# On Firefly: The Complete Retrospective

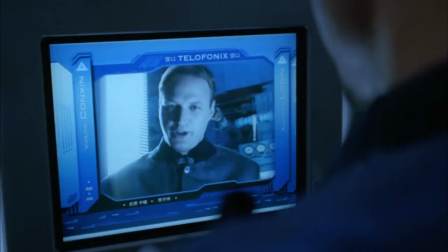But for 95% of their screen time, it's just guys like this being irritating.
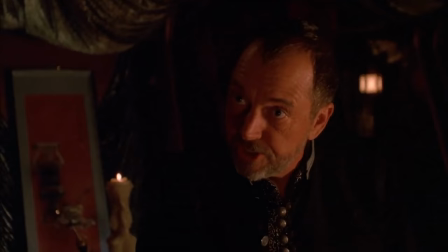It's not so much malicious, intimidating villain and more dad and mom aren't home that much and don't understand us.
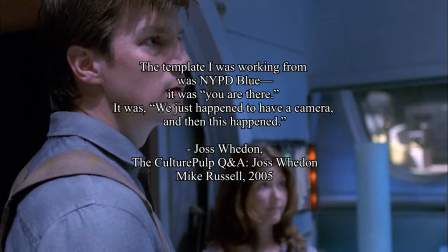They are wonderfully boring. Notice how the show has a consistently shaky camera, a handycam footage invoking a more rugged life.
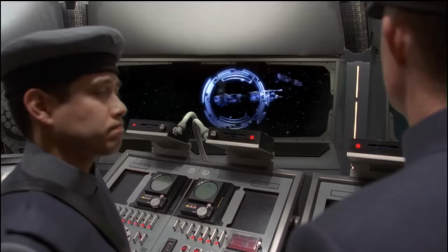However, when we go see what the Alliance are doing, the viewpoint is suddenly lifeless and still, uninterested in what it's viewing.
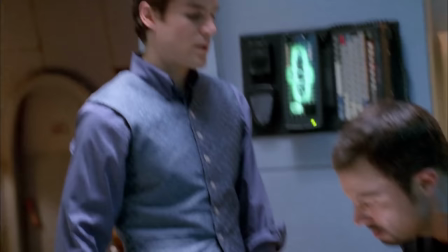It's such a contrast because usually the camera has a great sense of humor I appreciate a lot, but whenever you see the space bureaucrats, the camera has died.
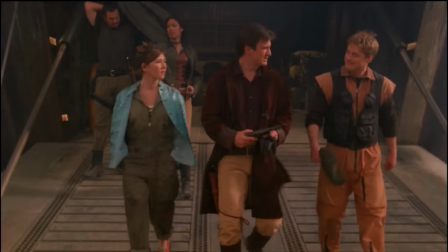Also, notice how our fearless captain always knows how to handle everything better than the meddling government. As much as the Browncoats aren't the Confederacy, the Alliance aren't the historical union. The Alliance in the show is a big dumb government with various levels of autocracy. It's also pretty vague.
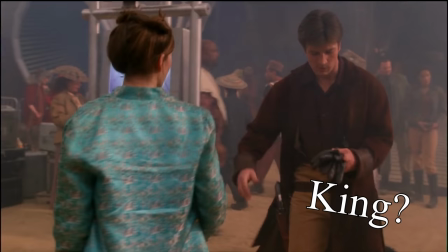They might have a monarchy.
I'd sure love to find a brand new compression coil for this steamer.
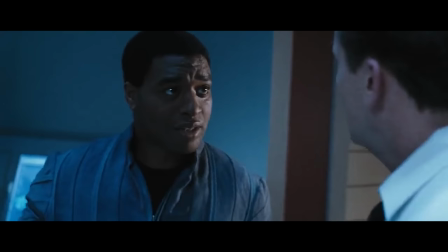Yes, I'd like to be the king of all Londinium and wear a shiny hat. Or a technocracy, or there seems to be a parliament?
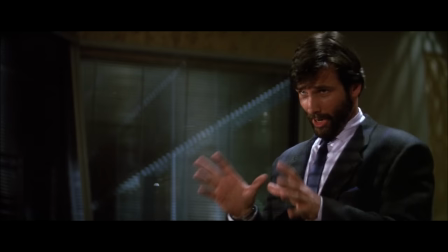I don't know. It's incredibly not important. They are straw men created by a libertarian political ideology to play with.
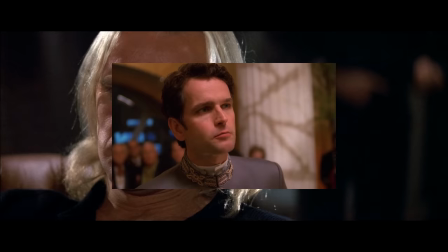Their job isn't even to serve as the central antagonist for most of the episodes, it's mostly to bolster the political position of our hero.
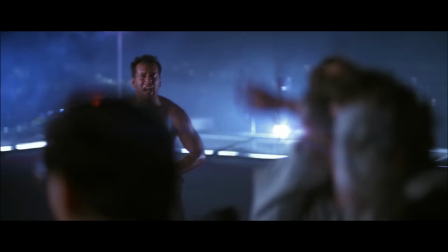Hans, Bobby, I'm your white knight.
Show these Californians who's boss, John McClane! Again, you don't have to agree to appreciate the fantasy of this. The series creator Joss Whedon is all for government intervention, and intentionally created a character he disagreed with.
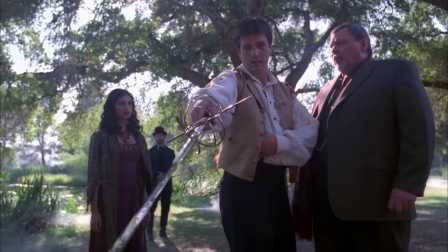But a libertarian worldview, by definition, is so indulgent and fun to play with when combined with a space western. You can't tell me
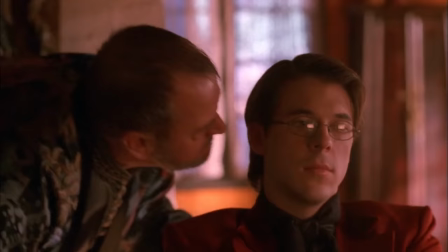what to do, Dad! I mean, government.
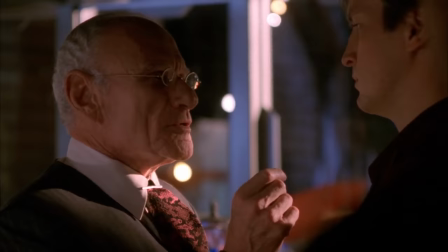My point is that if this were aiming to just be a story about rebels, it would have been far easier to make the government evil.
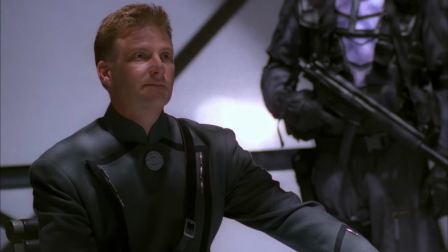There are endless stories about the government being good or bad, but there are very few that portray them as incompetent.
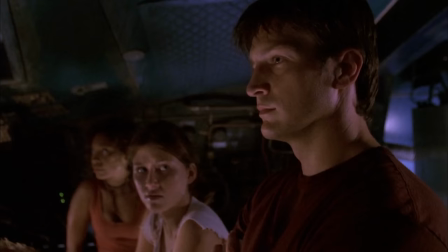That's closer to a broader libertarian mindset.
Shouldn't we report this? To who?
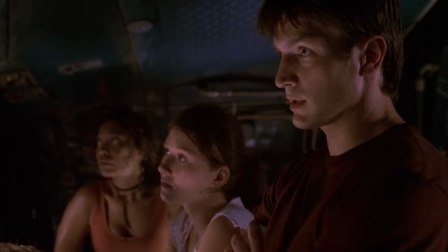Alliance? Right. They're gonna run right out here, lickety-split, make sure these taxpayers are okay.
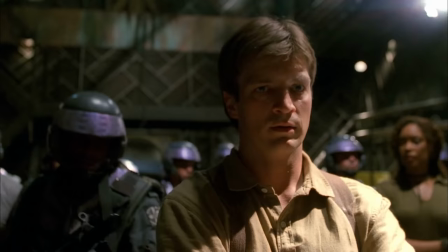And we'll have to.
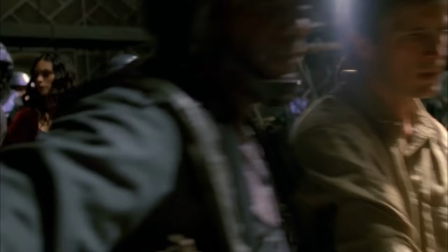And again, I've been trying to be absolutely sure, but the most I can connect the Alliance and the American Union is the term purple belly, which is a slight nod to the term for Union soldiers,
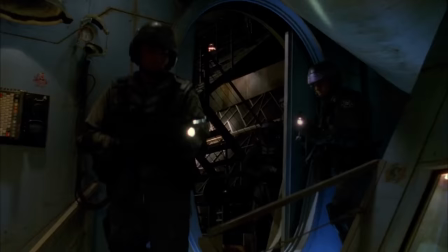blue belly.
Blue bellies will give you a better burial than I can.
This video required a lot of research.
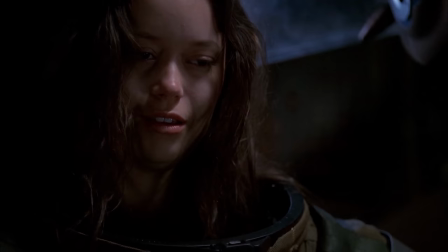All right, superfans, there's exactly one direct named reference to the American Civil War in the entire show, and it's a really interesting one.
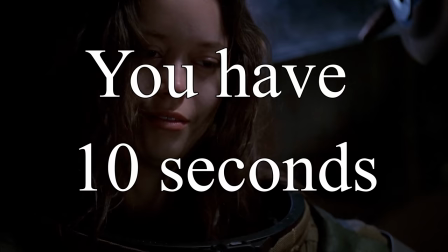Can you name it? You have 10 seconds.
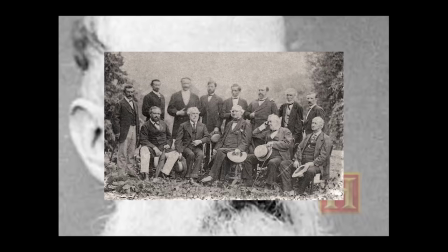I lied. The answer is Jubal Early. The historical Jubal Early was a vicious white supremacist, but I repeat myself,
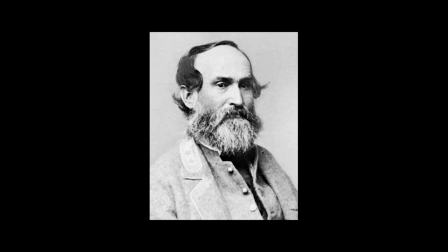a cartoon of a man who somehow distinguished himself from the rest of the Confederate generals for his villainy.
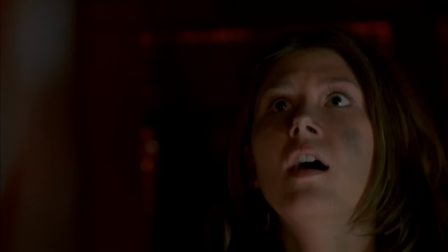The show uses his name for a deranged and cruel bounty hunter with no allegiance to anyone but himself.
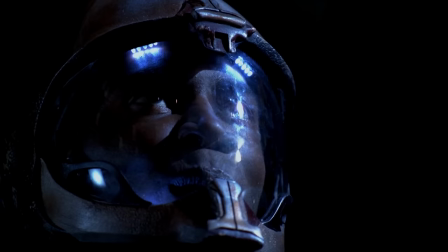He likes hurting people and attacks the crew for money.
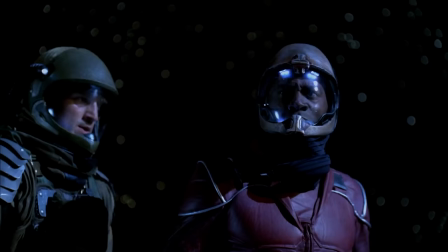The application of this name to this character, the violent living embodiment of a human rights violation that Malcolm gets to literally expel from his ship,
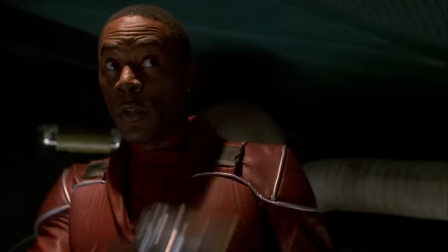is about as clear a message as can be made on the writer's feelings towards the historical Confederate States of America and Early's legacy.
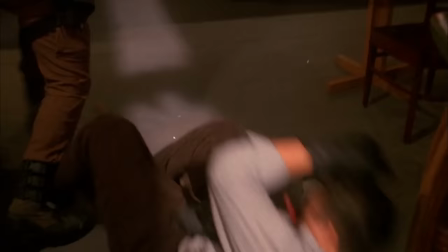The show makes a point of doing this, and punching slavers in the face. A lot. It's so insistent that it's actually kind of defensive, which I honestly appreciate.
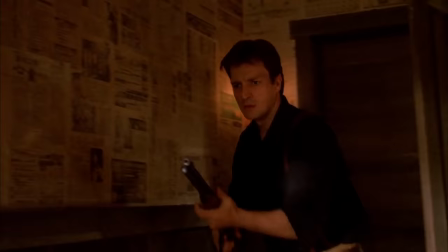The sheer weight of the inheritance of Firefly's influences are not something to take lightly.
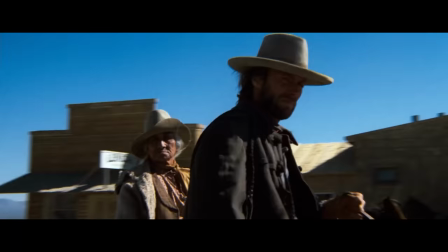See, the show romanticizes American Southern culture, Western genre films, and the most hilariously adolescent libertarianism imaginable,
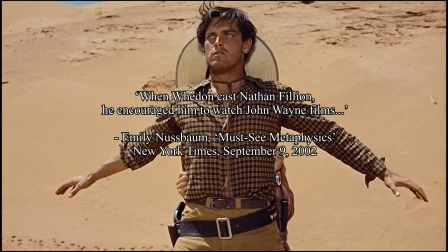which to me is hopefully not synonymous with the four-year Confederate Rebellion, despite the show acknowledging the influence.
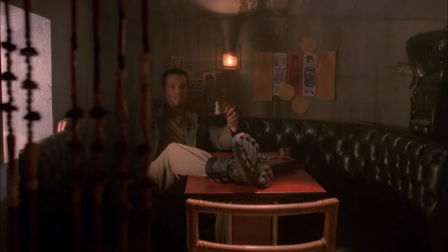Oh, I get it. The German guy, Mr. Sk8er, must be the bad guy.
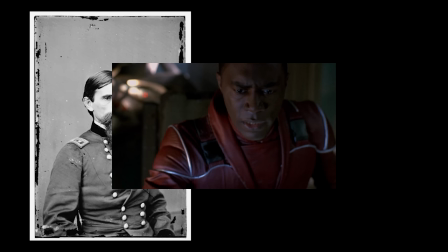As a final note, I really must say, one has to consider what it must be like for the ghost of Jubal Early, a militant white supremacist, to be played by an actor who is...
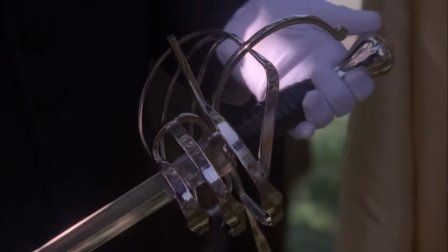well, no use beating around the bush, significantly more handsome than he was.
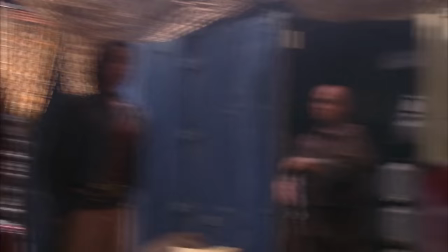Alright, we're done with that. Firefly is more than just its wartime history. The framework of Firefly is pretty solid.
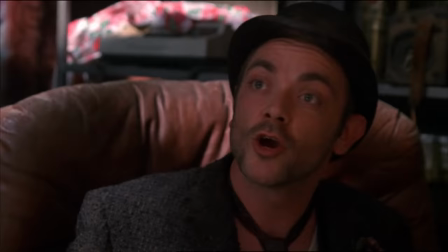It's also surprisingly playful. It has a lot of different influences in its world building, making it a more interesting cultural future than just a run-of-the-mill Western.
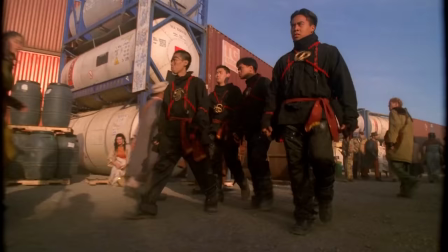There's a lot of Eastern inspiration in everything. A lot of crowd shots are filled with interesting little influences.
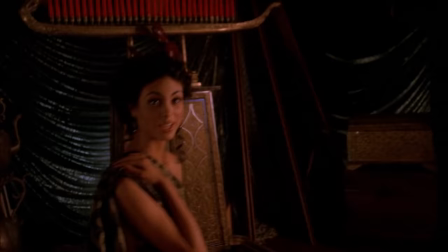In this future, everything is kind of melted together in a way that isn't really addressed, but kind of accepted.
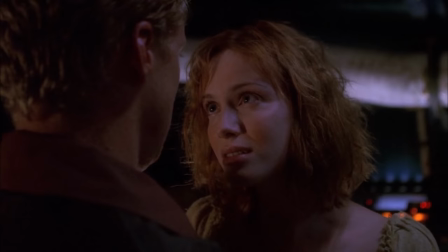Inara is a Buddhist, the characters eat with chopsticks, and a lot of the characters swear in Mandarin.
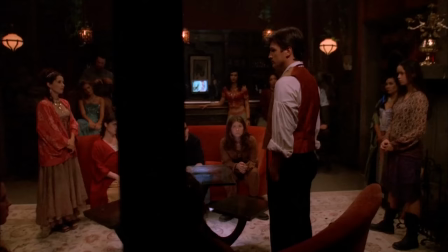I wish I was somebody else right now.
I always notice more on rewatches. There's a lot to appreciate.
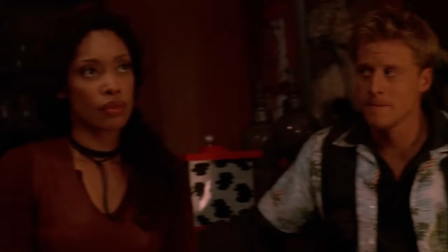Well, alright, there could have been more Asian cast members.